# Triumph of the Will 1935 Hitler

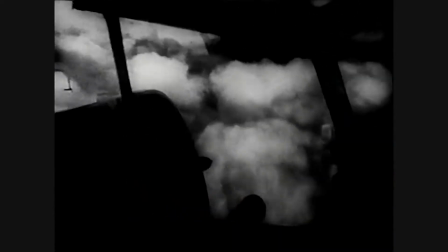246s
Although it's presented as an objective fly-on-the-wall documentary, this is the true aim of The Triumph of the Will.
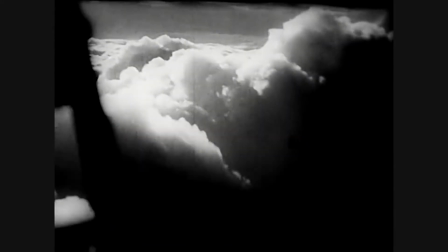253s
The opening shots give us a glimpse into the kind of imagery that we can expect from the rest of the film.
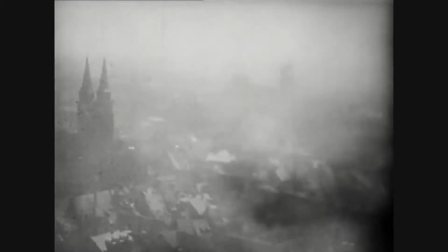258s
Aerial shots of pure white cloud give way to the city of Nuremberg.
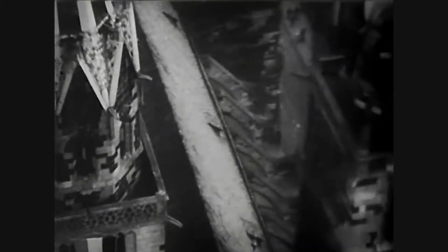262s
We see the St. Lorenz Cathedral draped in the Nazi flag, and immediately the parallel is drawn between the regime and religion.
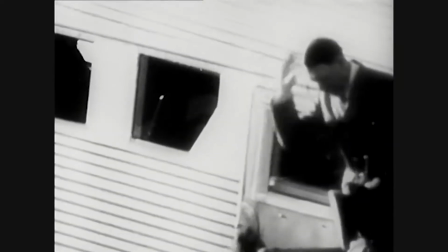270s
Then as the plane lands, Hitler emerges as if descending from heaven. The very first depiction of Hitler engenders him with a divine status.
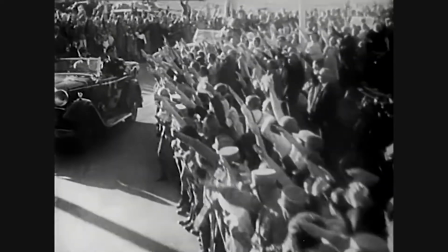278s
Riefenstahl shows us seemingly endless crowds of loyal, awestruck supporters, all looking to Hitler as saviour.
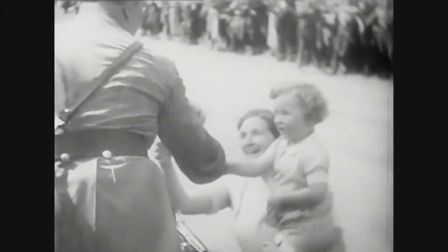285s
Hitler is adored by all, adults and children, civilian and military.
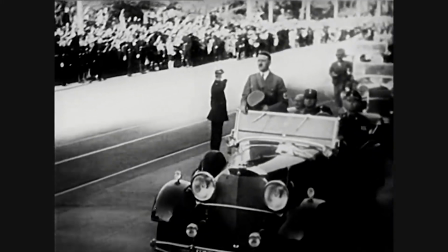290s
the arrival of Hitler in Nuremberg is that of a messianic figure. Borrowing from British propaganda, this point is hammered home.
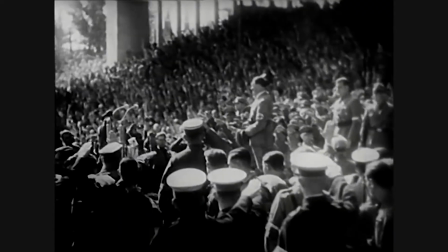298s
Look at these million supporters. Again and again, and again and again.
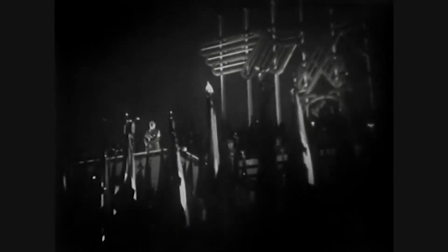303s
Low shots of Hitler paint him as the supreme leader, towering above the masses, almost godlike in his unchallenged authority.
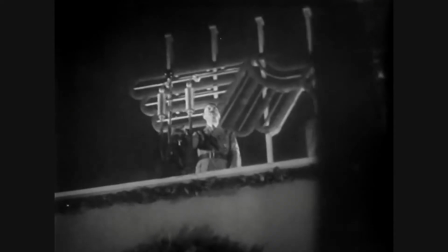312s
The film hits the same notes over and over. Camaraderie, obedience, loyalty.
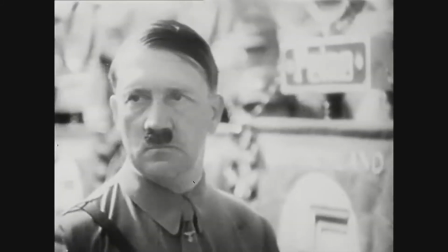318s
An intellectual montage lifted directly from Sergei Eisenstein and Soviet propaganda show Hitler as he walks through the crowd,
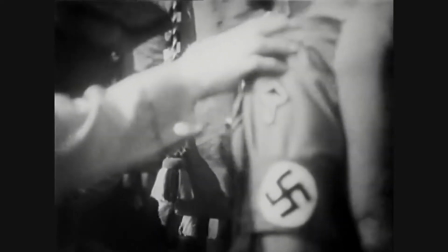326s
shaking hands with his troops, intercut with repeated artillery fire. The parallel is clear.
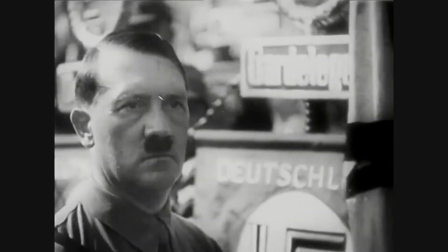332s
Through unity and loyalty to Hitler comes military strength and victory.
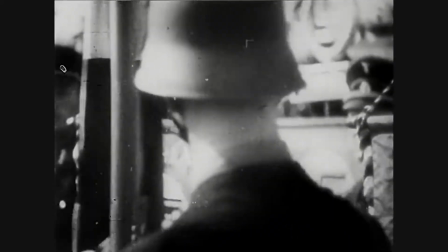337s
The strength of the German military is repeatedly shown to us through parades and demonstration.
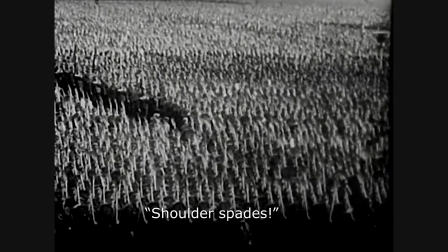343s
Even the Reich Labour Service operate with military efficiency. Military superiority isn't just implied, it's inevitable.
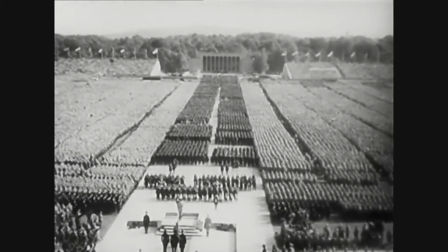351s
This is a depiction of a holy army, graced by God with their racial superiority.
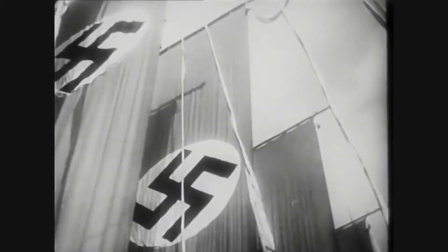356s
A common tactic of propaganda is to create a nostalgic appeal to a
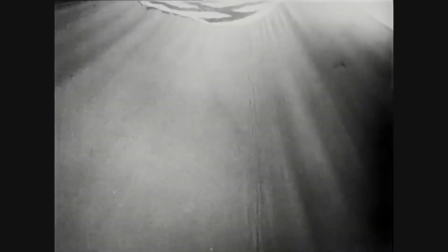361s
prior golden age and suggest that this former glory can somehow be recaptured.
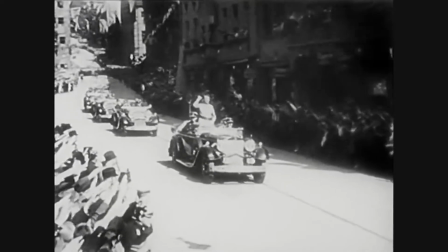365s
In the case of The Triumph of the Will, this golden age is Germany from before World War I. The film
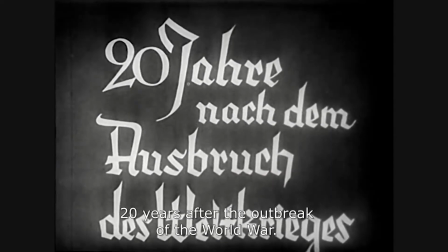371s
opens with a title card reminding the audience of the horrors of the war that started 20 years earlier.
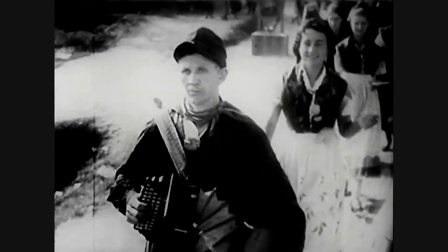377s
We're later introduced to people marching in traditional German dress, and as they shake hands with Hitler,
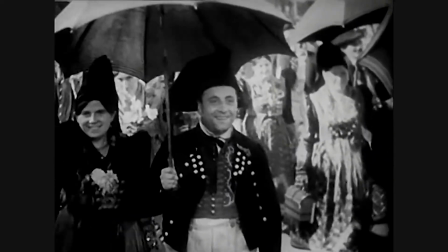383s
the suggestion is that this is the redawning of Germany's pre-war glory.
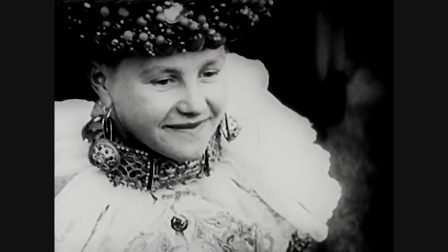387s
Building on this, we're constantly reminded of the sacrifice made by those who fought in the war.
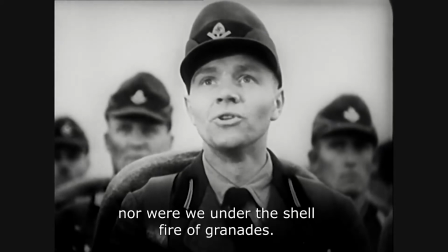393s
Traditional folk tunes are slowly replaced by more militaristic music.
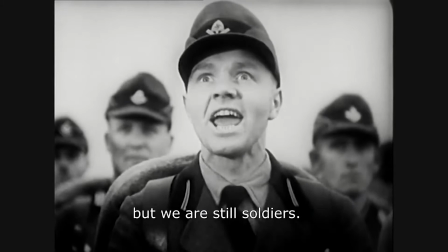398s
Comparisons are drawn between sacrificing yourself for your country and immortality.
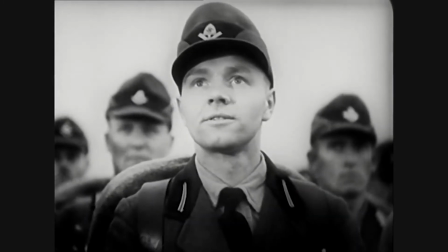402s
The film is calling on Germany's young to give themselves for the cause of the Third Reich,
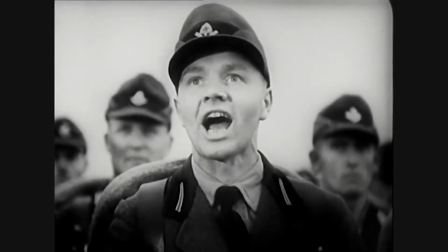407s
and with Hitler, rebuild Germany like a phoenix from the ashes.
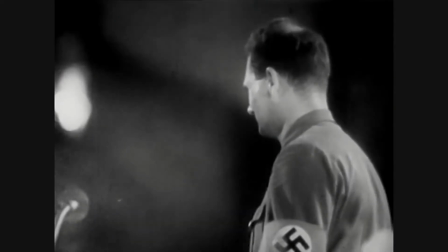412s
The entire film is pointed to one message, and it can be summed up by the closing lines of the film.
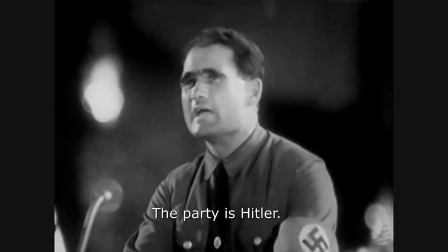418s Die Partei ist Hitler! Hitler aber ist Deutschland, wie Deutschland Hitler ist!
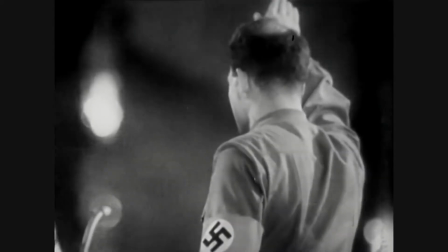427s Hitler siegt!
Triumph of the Will is often heralded as a crowning achievement in cinematic propaganda, but at its heart,
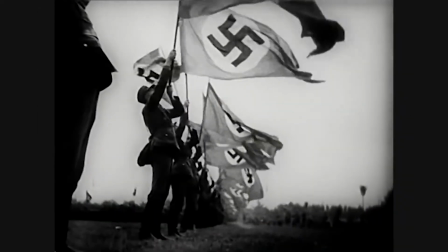435s
it's no more than an elaborate version of tearing down the Spanish flag from 1898.
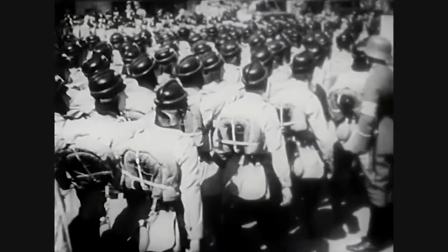441s
Though it borrows from the authenticity of the documentary medium, and Reifenstahl insisted that the film was an unbiased representation of true events,
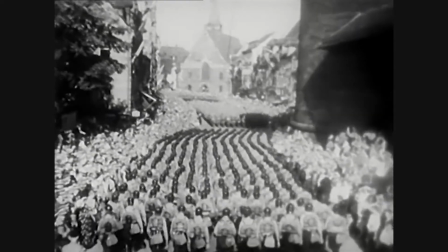449s
the truth is that the whole conference was staged and orchestrated specifically for the film. Reifenstahl helped organize events, had a hand in the overall design, and even had bridges, towers,
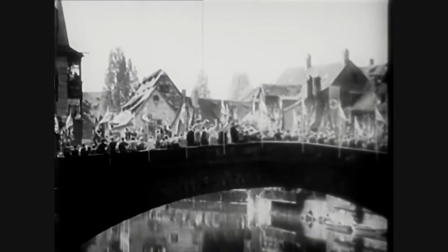461s
and ramps built in the city center to magnify the effect of the conference on screen.
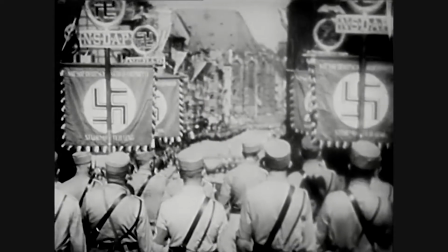466s
The film is a carefully staged and managed event designed to pull the National Socialist ideology from its context.
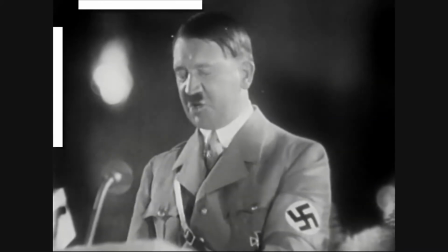473s
All the information that the audience receives is contained within the frame, and anything external to the borders of the screen is unimportant.
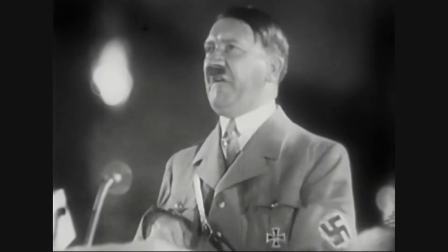481s
The film does not deal with policy or argument.
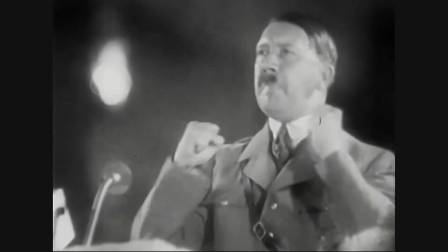484s
Every frame is designed to appeal to the audience's emotion while willfully disregarding the violent, thuggish behaviour that helped get Hitler to power.